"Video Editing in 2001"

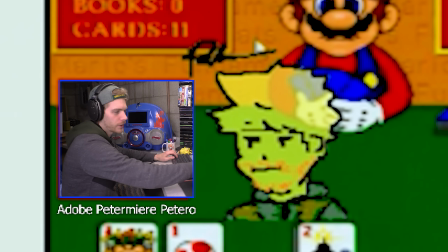And my first thing I talk about is how he almost swept me almost completely. We kind of want to zoom in on that specific thing that I'm talking about because it provides context.
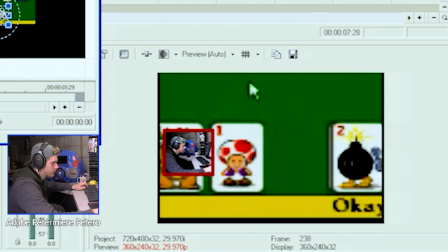And if we do a little zoom, you don't have to worry. You don't have to wonder where your eyes are supposed to be looking.
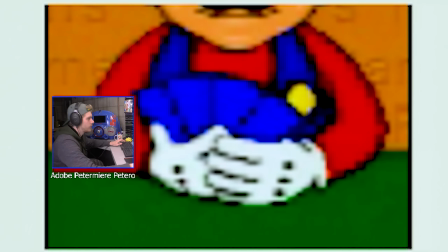See here we caught Mario in a lie.
Right there I'm kind of talking about how we caught Mario in a lie. You might have got that from the part where I said we caught Mario in a lie. And that's kind of just a funny me saying a funny thing moment.
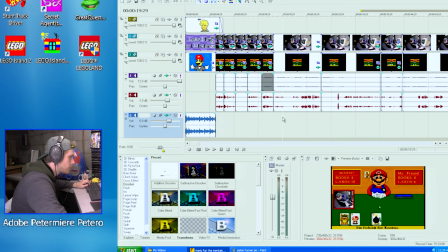So I want to zoom in on me saying the funny thing. And now we're kind of in a little workflow. We're 15 seconds done. That's like a six of the entire video. We can just kind of keep schmovin' here. I like to zoom in on Mario's face here just cause he's funny.
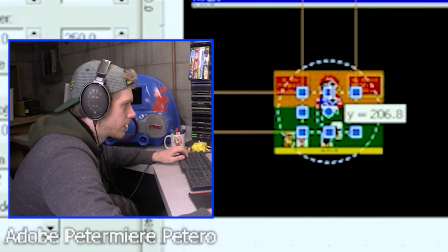That's kind of what I'm thinking. My creative vision right here is Mario funny. Look at funny Mario face.
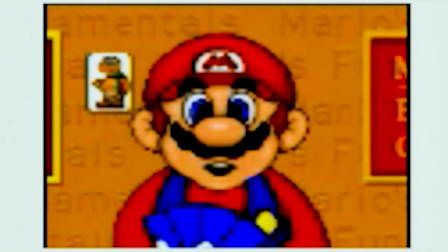That's what I'm thinking.
A fishing for Koopas.
And I'm saying way too much here.
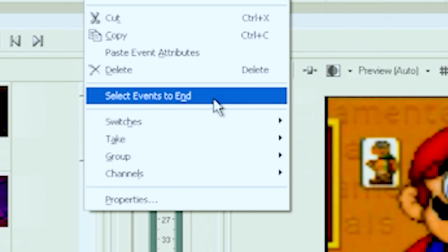I'm being loud. It's not always about my agenda. Sometimes it's about Mario's agenda. Sometimes I gotta be humbled and just shut up and let Mario talk.
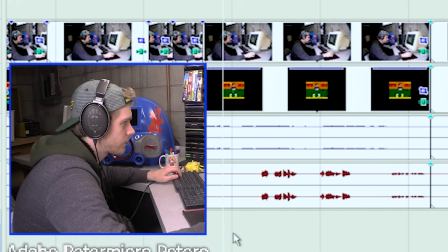For Koopas.
Now the emphasis of this clip is gonna be talking about the line.
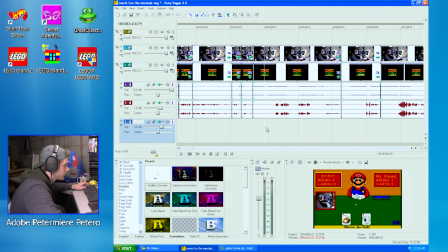Mario, go fish!
When he says that. So what we're gonna wanna do is zoom up on the person who's saying that.
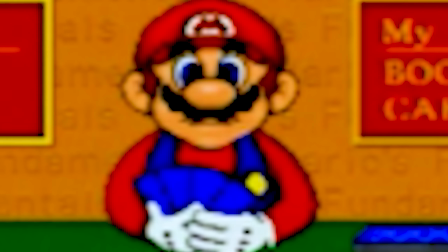But nobody's saying that. Nobody's saying...
Go fish!
That was good timing. So instead we're gonna zoom up on the little text.
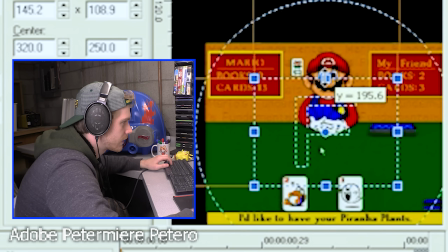We're gonna humanize that text and kind of pretend like it's a character. So we zoom down like this Just like that, right?
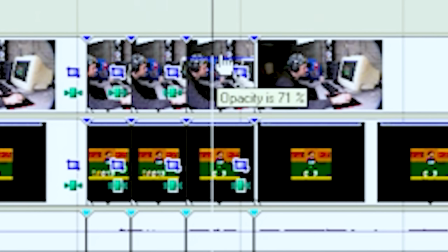Get rid of me so you can see
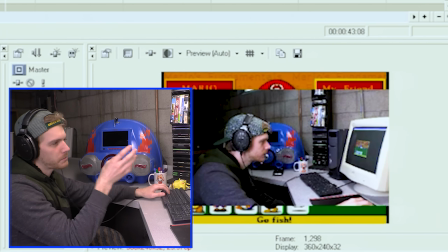And then it's almost like if there was a person I could zoom up on that person emphasize Sakurai when he was five.
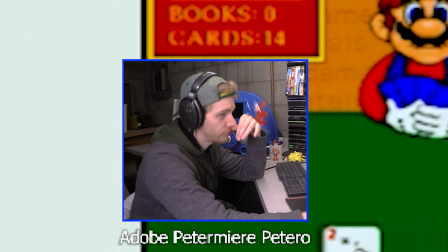I'm talking about Sakurai here. This is normally the point where I go and find a picture of Sakurai Maybe a funny one. Maybe even like a little funny goofy one. I don't have one So we're just going to draw, we're just going to break out this program.
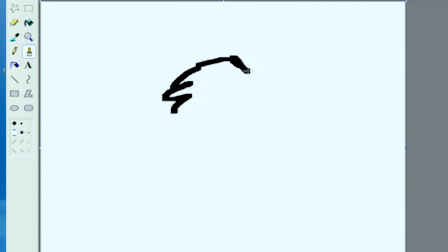That's what's great with paint is you can just draw a picture of Masahiro Sakurai, his hair, scribble, scribble, scribble.
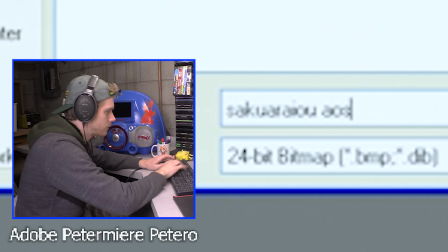So save this as Saku. Yep, that's his full name.
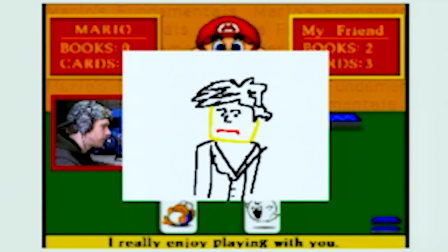Not many people are aware of that. Decrease it just a little bit, just kind of like that. You kind of get the process, you kind of get the word flow. There's a little bit of a flow state that you get to once you're in that. The more I contour my fingers, the smarter and artistic-er I appear.
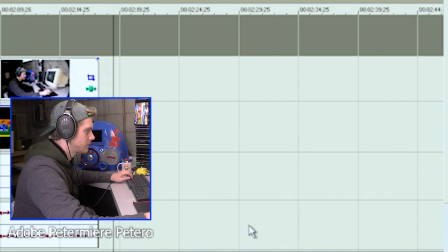And then we want a little commemorative thing at the end, because we edited this in Windows XP.
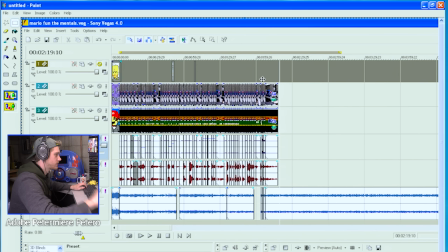If we hit print screen, there's a screenshot that we just took, and we're going to want to save this. Put this bad boy in here.
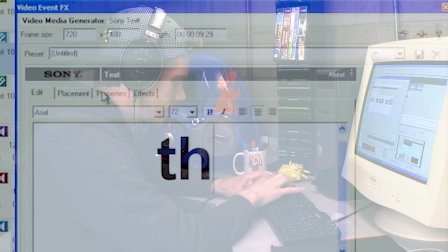Hey guys, this was edited in Windows XP.
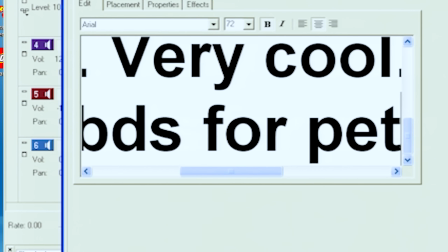PS stands for Peter some cool guy.
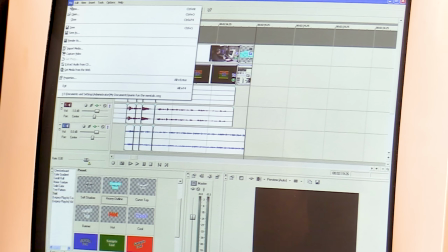Now the big question is, can we even render this? Because if we can't, this was just a waste of time. Like forget about memories, having fun, and just enjoying yourself and making something for creative purposes. If I can't show the internet and get a like, I'm done.
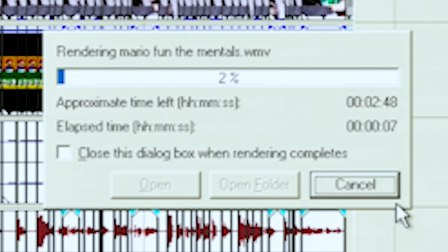I don't care. Wow. It's actually doing it. Gonna get done after our sun burns to a crisp.
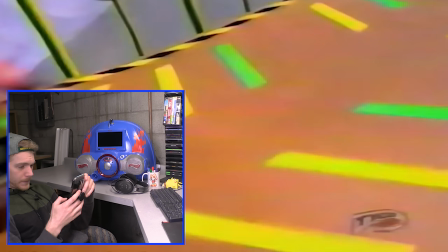And now we'll like, kick back and go play out in the yard with our skateboard. Just kidding, browse my phone because too much effort.
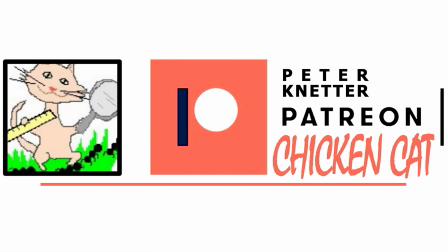You could get an early peek at goofy xp videos at chicken cat. All right world premiere
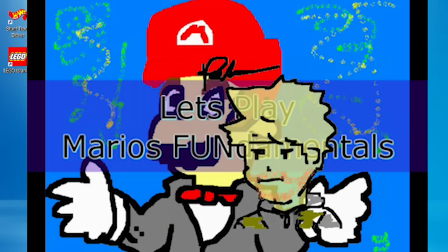I love the movement there.
That is genius So we're playing Mario's fundamentals.
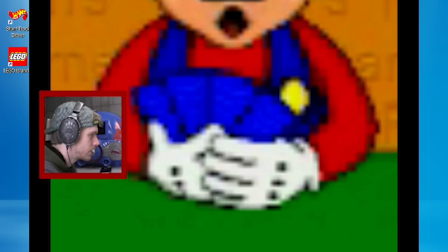He already split in there So here we caught Mario in a lie I remember when I said that.
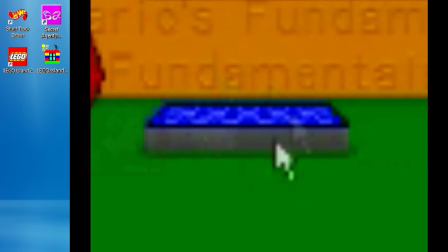Reach your hand in this pile. Go ahead. I hope you get bit by a big swordfish You know in hindsight, I really could have like edited or animated like a fish biting his hand as he reached over there
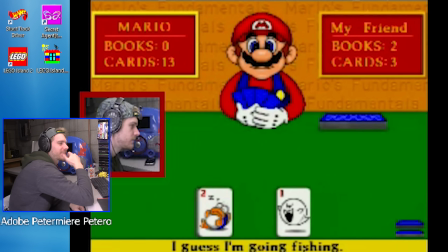I remember my thought process for that edit. I think I think it worked pretty well.
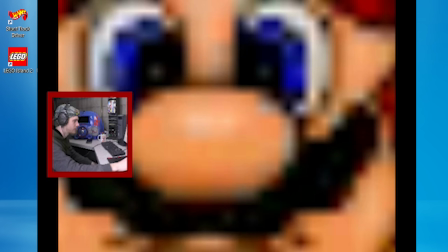I think you know All right guys that was Mars fundamental Hey, how about another game with me?
That was Mars fundamental. That caught me a little bit. The jump scare Awesome can show my mom put it on the old the old USB drive. Well, if you'll excuse me It's getting a lot easier to do that now I think the mesh around his his brain is getting quite a bit softer I want some dino nuggies.